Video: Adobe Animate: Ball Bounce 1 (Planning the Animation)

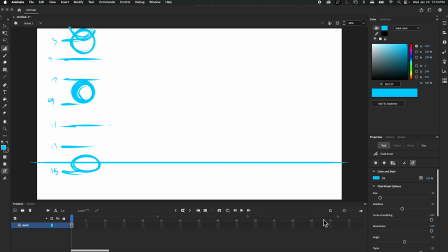[4:12]
So I'm gonna give myself maybe like 4 seconds just to work with here. Add frames. So that brings me to frame 15.
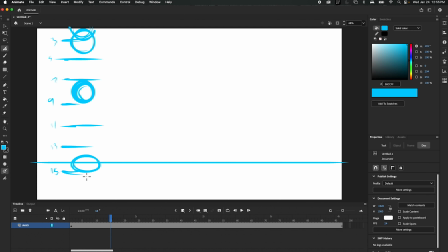[4:32]
There you are, 15, 16. So then when I get to 17, 18, let's make a new blank keyframe here. Blank keyframe. I'll onion skin my sketch just for a second here.
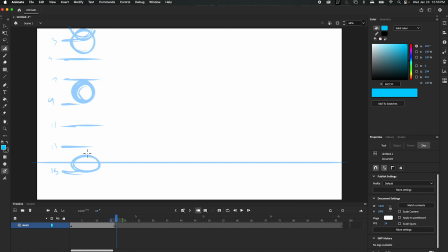[4:46]
Okay, so I'm gonna have it pause here. I want my ball to look a little squishy because I want to practice squash and stretch. So let's go ahead and have it like hesitate on the unsquash and then bounce back up.
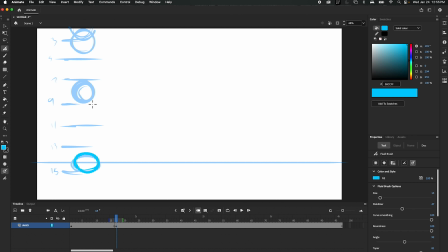[5:04]
So we'll have it bounce to maybe right around where this ball is here. So it'll start to stretch, and then I'm going to have it go like from less of a squash.
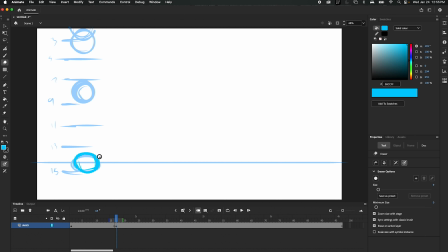[5:18]
So I'm trying to bring both sides in from the end here, making sure I don't. So if it gets smaller, right, it's shorter. It's got to get wider, so the volume stays the same.
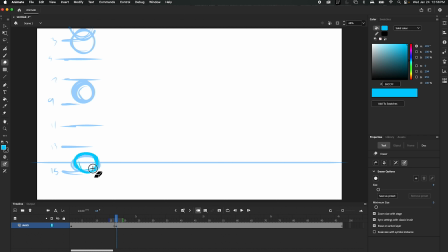[5:32]
And then as I come back up, I'm gonna have to bring that in, and then I want to bring it to a stretch, which will be. Make sure you get a different color. That's what I'm gonna do. Let's switch the colors here to get a different.
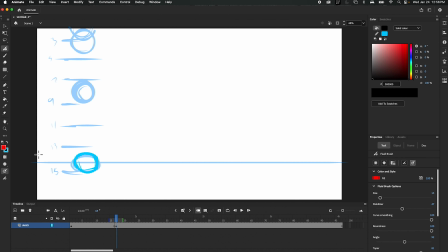[5:48]
Let's do red, so I can see both drawings on top of each other. And I want it to be stretched now, so it looks like it's going to go long and shoot up. Like it's kind of jellyish, you know? And let's go, we're gonna end here.
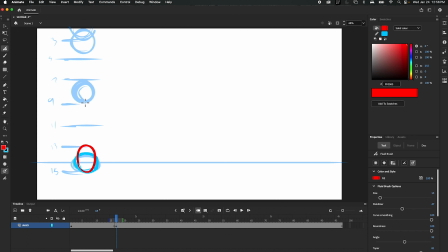[6:05]
So my next, well, we'll just do this one in red. How about that? Okay, so now I've got frame 15, 16 was there. So this new frame is 17 now on the very bottom.
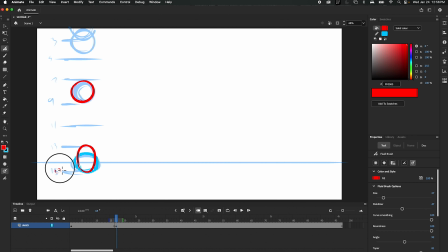And then 17, 18, 19 for the stretch here.
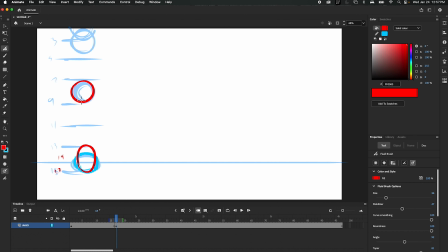[6:40]
19, 20. And then it's going to come up. Let's see. So how long does it take to go up? I want to go a little slower because it's going to slow down at the top here. So it's going to go bounce. And it should probably go in similar increments, I'm thinking. So until we get to the top, then we'll slow down again.
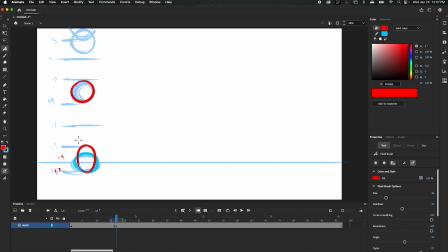[6:58]
So we'll put 2 more frames, I believe, as it goes up in stretches. So 1 more there, 1 more there.
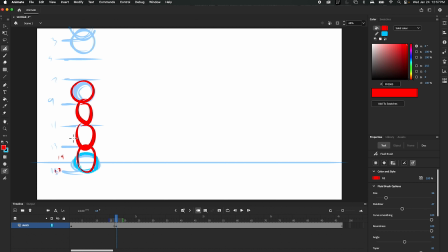[7:13]
So let's see, it was 17, 18, 19, 20. So this one is going to be, I'm kind of thinking about the opposite, the tops here. Let's just use shift. Tops, tops, tops.
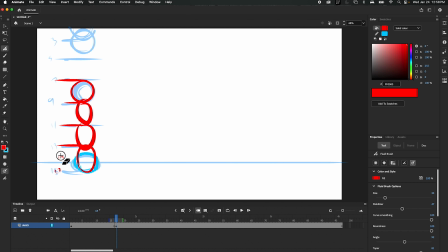[7:30]
So this one is, erase that. $19, $20, $21, $22, $23, $24, and then here I want to have some slowdown.
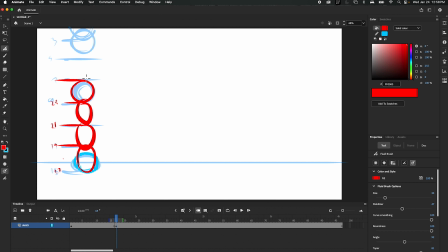[7:47]
So gravity's got to enact back on this sphere, so we want to slow it down. So this will at least put 1, 2, and then hit the top there. So 21, 22, 23, 24, 25.
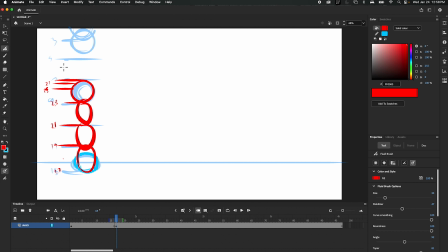[8:07]
That's supposed to be a 5. 27. And then 29 at the top again. And then we'll fall back down. And we'll kind of mirror the fall down in the same way.